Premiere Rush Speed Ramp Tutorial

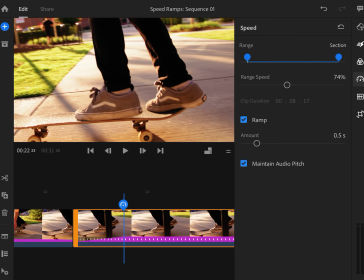So I do want a speed ramp here as well, where I ramp down to that speed.
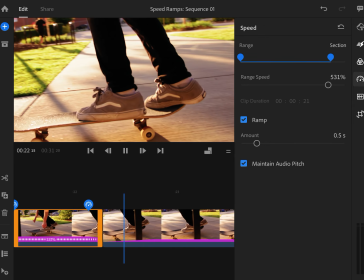Let's see how the transition looks here. Not bad.
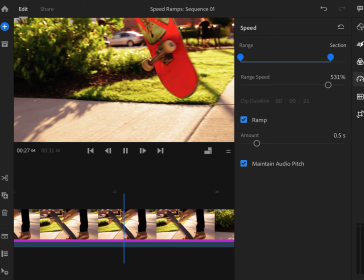And let's see how it looks on the other side as it ramps back to high speed again.
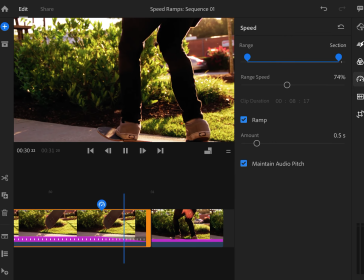So here's the section where I get that ramp effect. Nice.
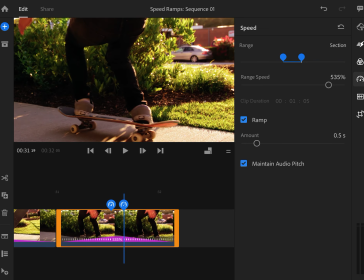And on this last section, I want the ramp as well, so that it
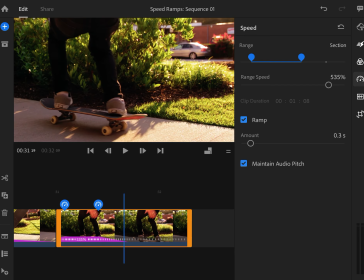applies that change gradually, but over a short amount of time here.
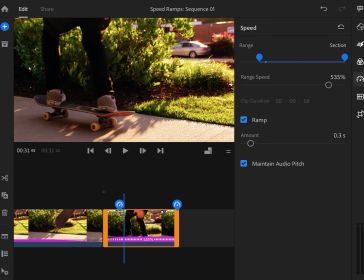So the range for this one would be from the beginning of the clip all the way to the end. I want that timing change to happen.
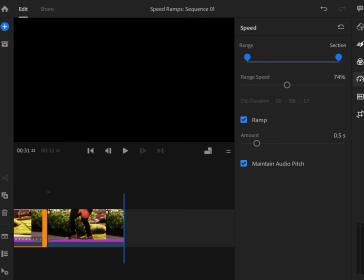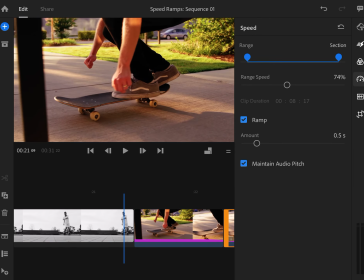Not bad. So played in its entirety, I think I've got a pretty good mix of things going on here.
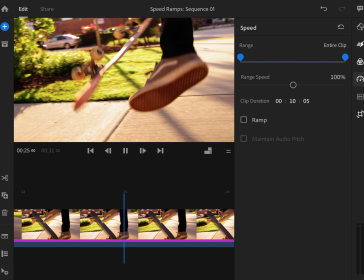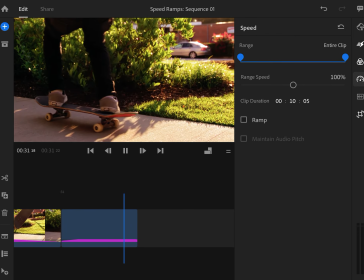Ramping down to slow-mo, then ramping back up to high speed. That looked a little jarring at the end still.
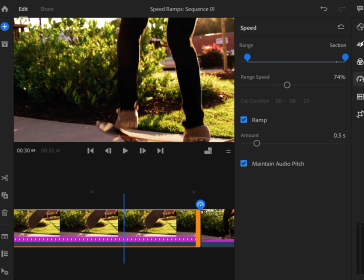It needs a little help. Maybe I'll play the whole section here.
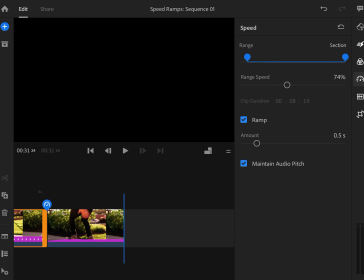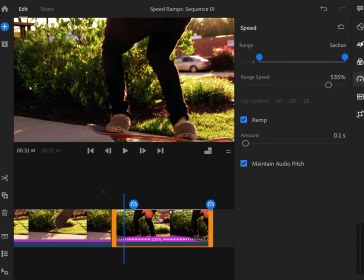Maybe this ramp could be shorter as well.
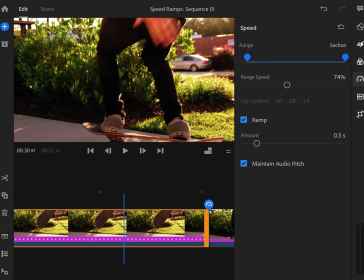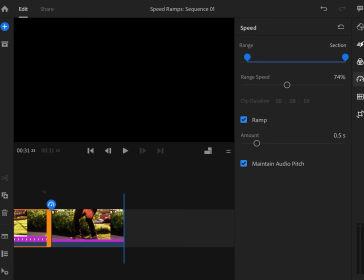Needs a little more tweaking, but that's the gist of things, is how to make these splits.
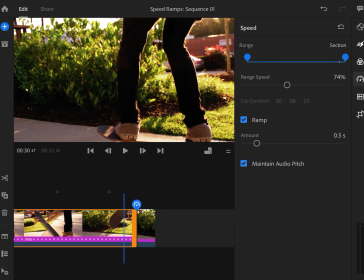First of all, in your clips, splitting a clip up into multiple sections.
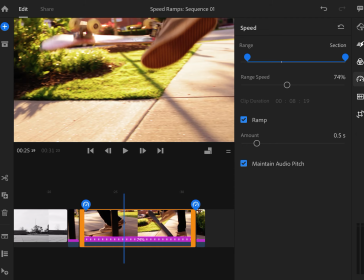applying a range speed for the particular range of that clip, and then experimenting with the ramps and figuring out how to make good transitions from one speed to the next is the moral of the story there.
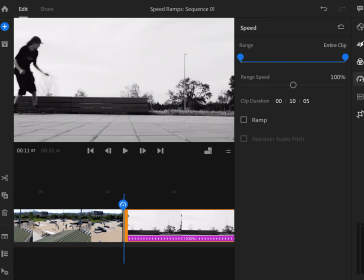For this next clip, the cuts I would make would maybe be, let's see, what do we even have here?
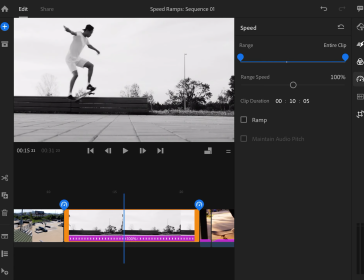We've got a person approaching the bench, board slide, this guy doing a tail slide, so 2 tricks,
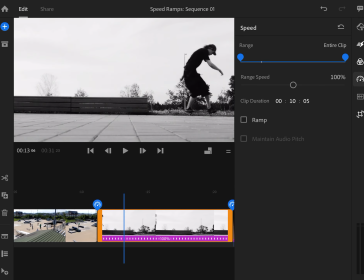and then kind of a skate off. So the first section I'd maybe clip right about here once the dude lands,
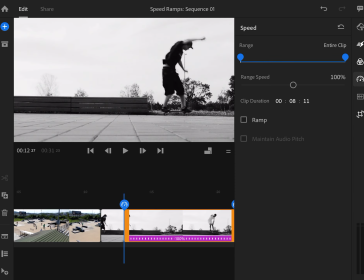and then speed up that portion.
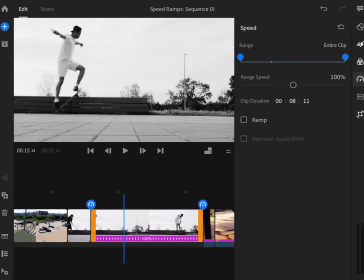And he skates off, and then I'd maybe make another cut right about here.
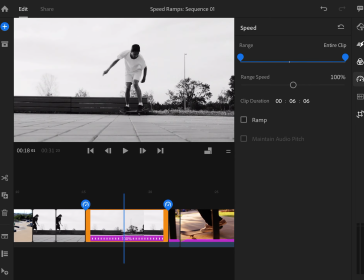When the dude does his trick, I'd do that in slow-mo maybe, and then speed up the rest of the clip there.
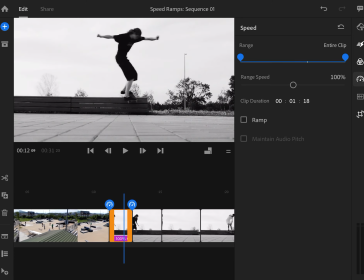So that might be my natural speeds there.
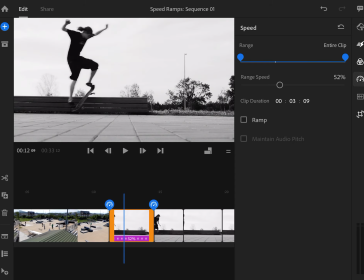So the slow-mo here, I might bring the range speed down for the trick, speed up this clip when he's just skating off,
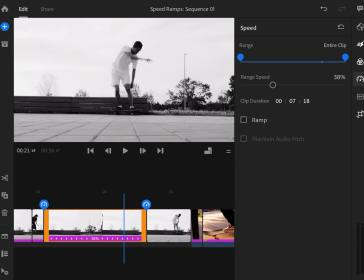slow down this clip when the guy's doing his trick, and then speed up the last section when he's just skating off.
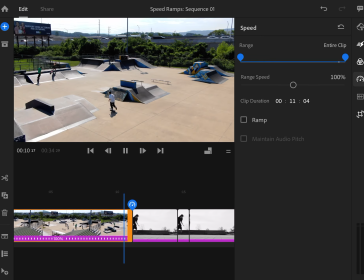I haven't applied any ramps, but this would be kind of how I'd cut up that clip.
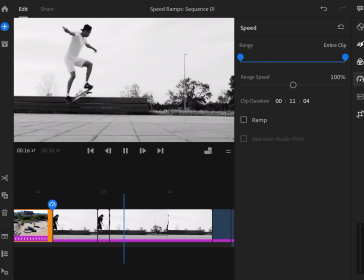Slow for the trick, fast for the dismount, slow for the trick, and then fast for the dismount once again.
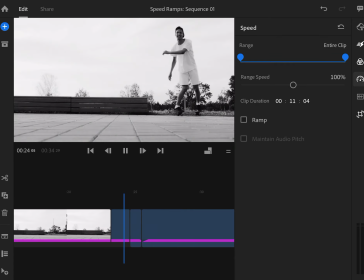All I need to do from here is add some ramps so that the effect isn't quite so drastic.
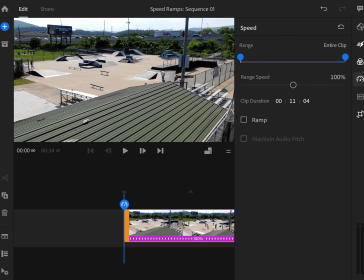In the first clip, I'm not sure how I would slice it up.
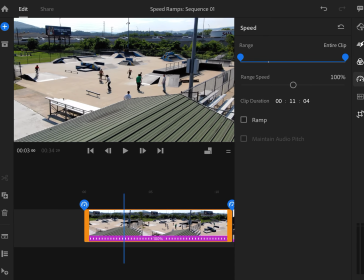Maybe just apply some random cuts here and there just to add some interest into the scene, and just mess around with the speed, slower, faster,
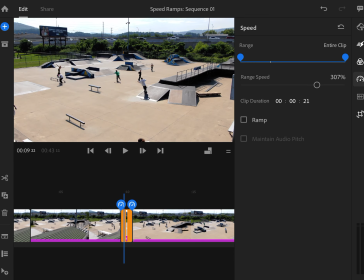slower, and create some ramps in between all of these. Ramp, ramp, ramp, ramp, ramp, ramp, ramp.
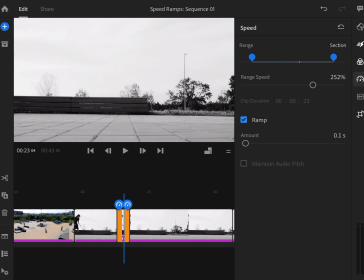And same with these clips, I'll just apply the default 0.1 second ramp to all of them.
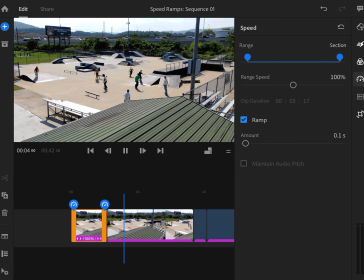And that take care of some of the guesswork for me. So we've got a slow-mo section here as they all come out.
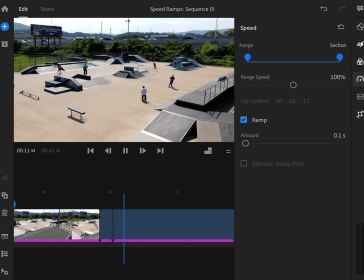Sped up, slow down.